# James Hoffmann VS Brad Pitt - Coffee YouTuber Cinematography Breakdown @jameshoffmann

If you're doing that fill like that, and you're just edging it around and making it soft and all of those things, you start to fritter away your light level, so you can't compete with the crazy sun in the background. And then you've got to take that down, you know, get a net in front of it, get some foliage in front of it, something, because otherwise it just starts to take control. I think the nice thing about the shot with Brad here, and I don't think it's perfect, by the way, I think it is very commercial. But if we're talking about commercial, you know, it's nice commercial.
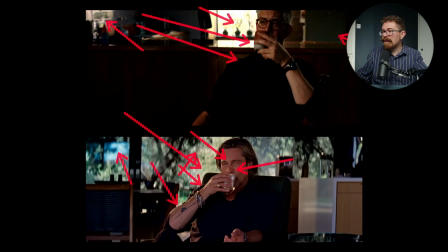2488s
There's still bright spots of stuff going on in the background. So it isn't like it's two-dimensional. It isn't like everything is really down or really flat.
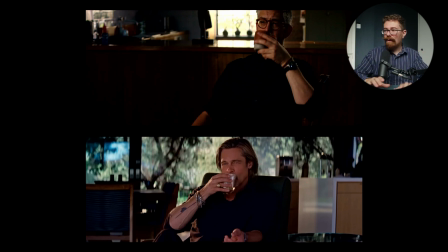2502s
There's still contrast. There's still shape. There's this wonderful patina of bokeh in the background, which we're not getting so much with James.
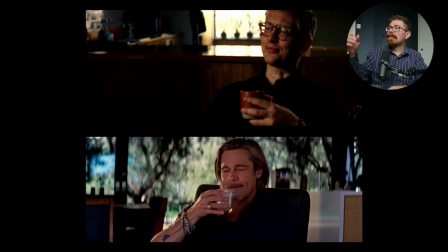2509s
We're getting out of focus areas, but we're not getting that beautiful patina of bokeh. And something that could have helped that is, you know, seeing a little bit more of what's going on over here in the kitchen.
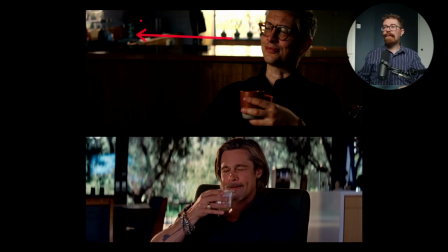2525s
Hitting this with a little bit more light, you know, getting something on a menace arm, or a little, even, you know, what could be used for it? Just a little C-stand grip arm, get it out over the top,
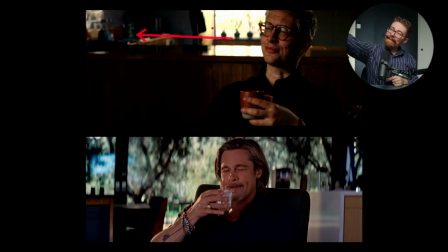2540s
tape a LED mat to the ceiling just there, just get some shape on these things so that they can go out to bokeh. Take down this window just here so that the bokeh becomes a little bit more apparent, and then we get more to this kind of thing where we have the shape of stuff, you know,
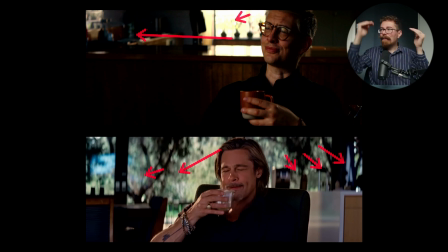2557s
we've got the machine in the back, we got these bits, we got some different cabinets, and we can see the lines, but we're losing some of that for James, unfortunately. And again, we can see a little bit of the light in his eyes because he's got glasses on and Brad Pitt doesn't.
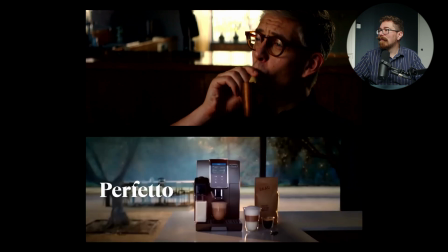2571s
So, you know, score on for Brad. But ultimately James wins because Brad Pitt does not have a bripe. I think the best thing to come out of this would be having Brad Pitt try to recreate the end of the James advert with a bripe. That would be, I think, peak coffee YouTuber banter, getting Brad Pitt with a bripe. Massive respect for pulling off the bit, James. Would love to have a coffee with you at some point. All of my nitpicking notwithstanding, I think it was a fantastic effort, and the whole thing comes across with that very British air. Good work.